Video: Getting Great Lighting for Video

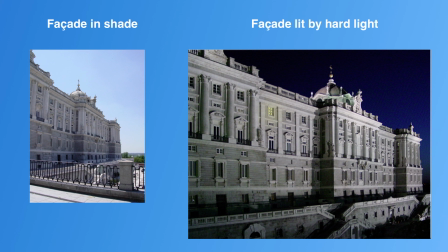I gotta say, I did a little bit of Photoshop in this because none of the windows had lights on them. So I just painted in yellow light in that upper floor to make it look like somebody lived there.
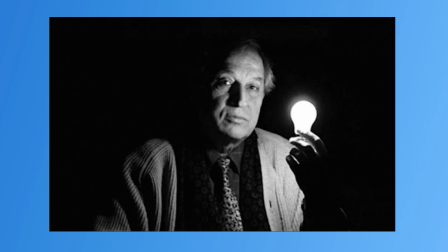One of the most talented lighting directors in history is Vittorio Storaro. He's won so many Academy Awards. He just worked magic.
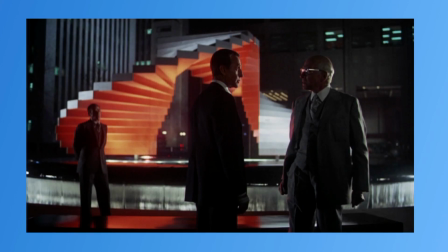If you want to see some great lighting of night scenes, watch the movie Marathon Man. That film won the Academy Award for lighting in 1976. Every film student studies that movie. Now, if Professor Mishkit has me back, I can talk about night lighting.
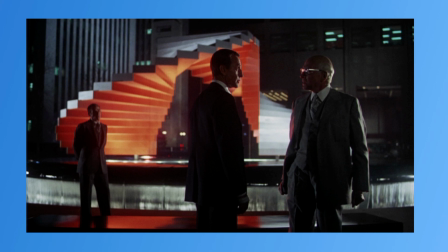For now, let's touch on some real basics about lighting a building.
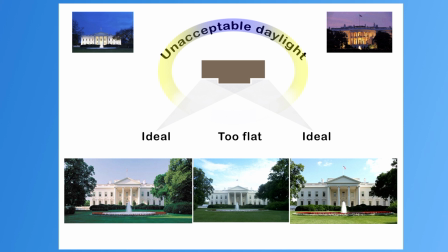The ideal lighting for architecture is bright sunlight, hitting the building facade from a 45-degree angle. If the light is hitting the building from behind, the facade will be flat and uninteresting.
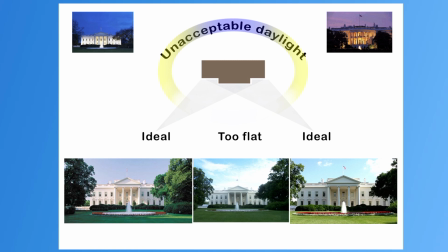That's the photo on the middle, on the bottom. Now, in this diagram, we see that the White House looks best in early morning or late afternoon when the light strikes it from a 45-degree angle.
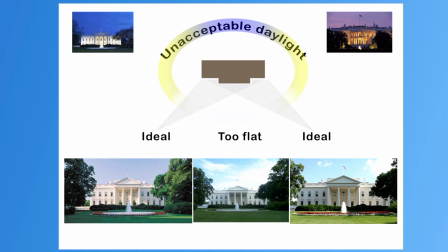If neither of those options are possible, wait until dusk when the exterior lights go on, like in the upper images.
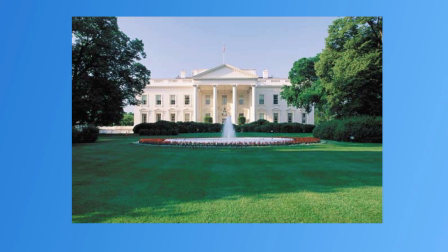In this image, we see the building in wonderful harsh light, and a shady area is in the foreground that's perfect for a person. This is an ideal situation for doing video of a news reporter or some other action.
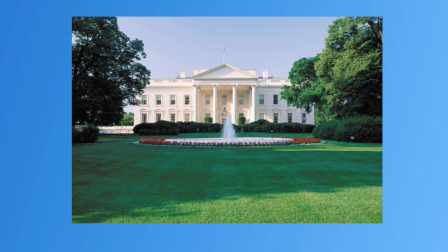It would be very, very good if you're doing a close-up of that person and you are standing in the sunlight shooting through a reflector, and the subject is either backlit by the sun or standing in the shadow.
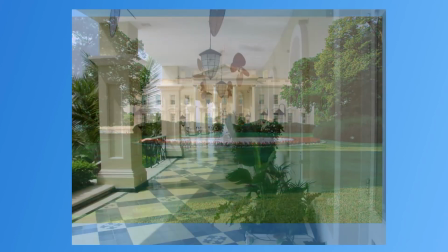That'd be a perfect lighting situation.
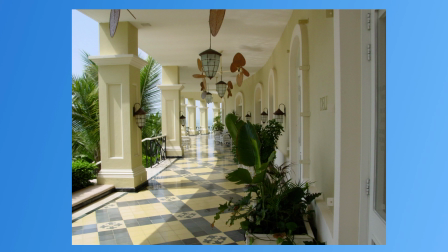You know, a situation like this with bright sunlight and shady places is ideal for a walking, talking interview. People strolling and holding hands, or any other kind of happy situation. Be on the lookout for locations like this.
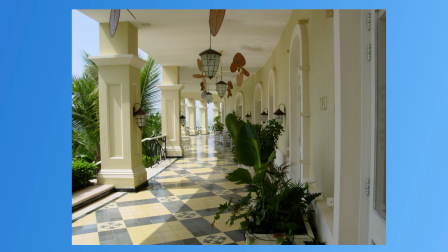I'm talking about a hallway with pillars holding up the roof, but it's open to the sky. You can have the person walk through all that bright sunlight, hit the shadow of those pillars,
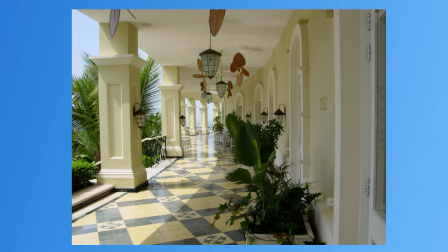and then come to rest kind of a little bit on the right-hand side so they are in
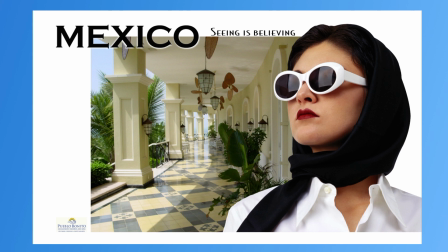open shade. I used this location for an assignment for the Mexico National Tourist Board. This woman was a popular actress at the time in Mexico. The shot you see here was the poster,
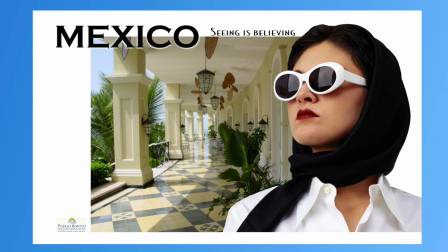but we also shot TV ads with her talking in this place, pretty much as you see it here. Her face looming up in the foreground. What else besides the lighting makes this dramatic? What can we say about the size relationship of her to the background?
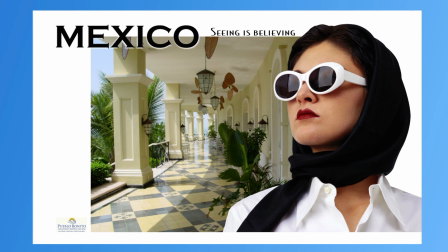Her face is big and the background recedes into the distance. Combining people and environment in well-lighted situations is going to make your videos stand out.
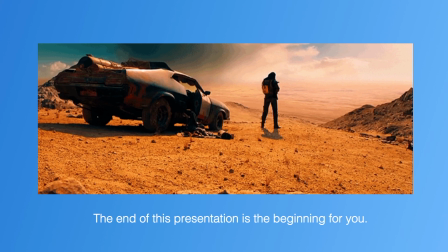Okay, the end of this presentation is really just the beginning for you. I'm going to leave you with this amazing opening shot. Your opening shot in a dramatic video should be powerful.
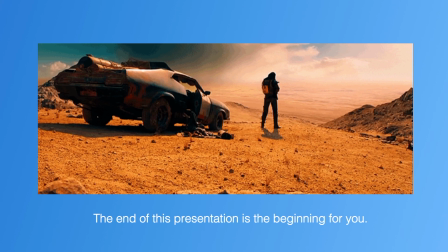This shot from Road Warrior is spectacular. It isn't the soft lighting we discussed. It's a bold and harshly lit scene. But later in this film, we see when people are interacting, soft side light. But they just start the film with a bang with this image.
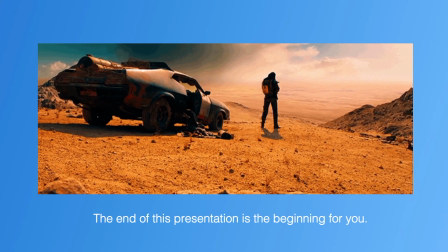You need to get control of the soft lighting before you can break the rules and achieve this kind of thing.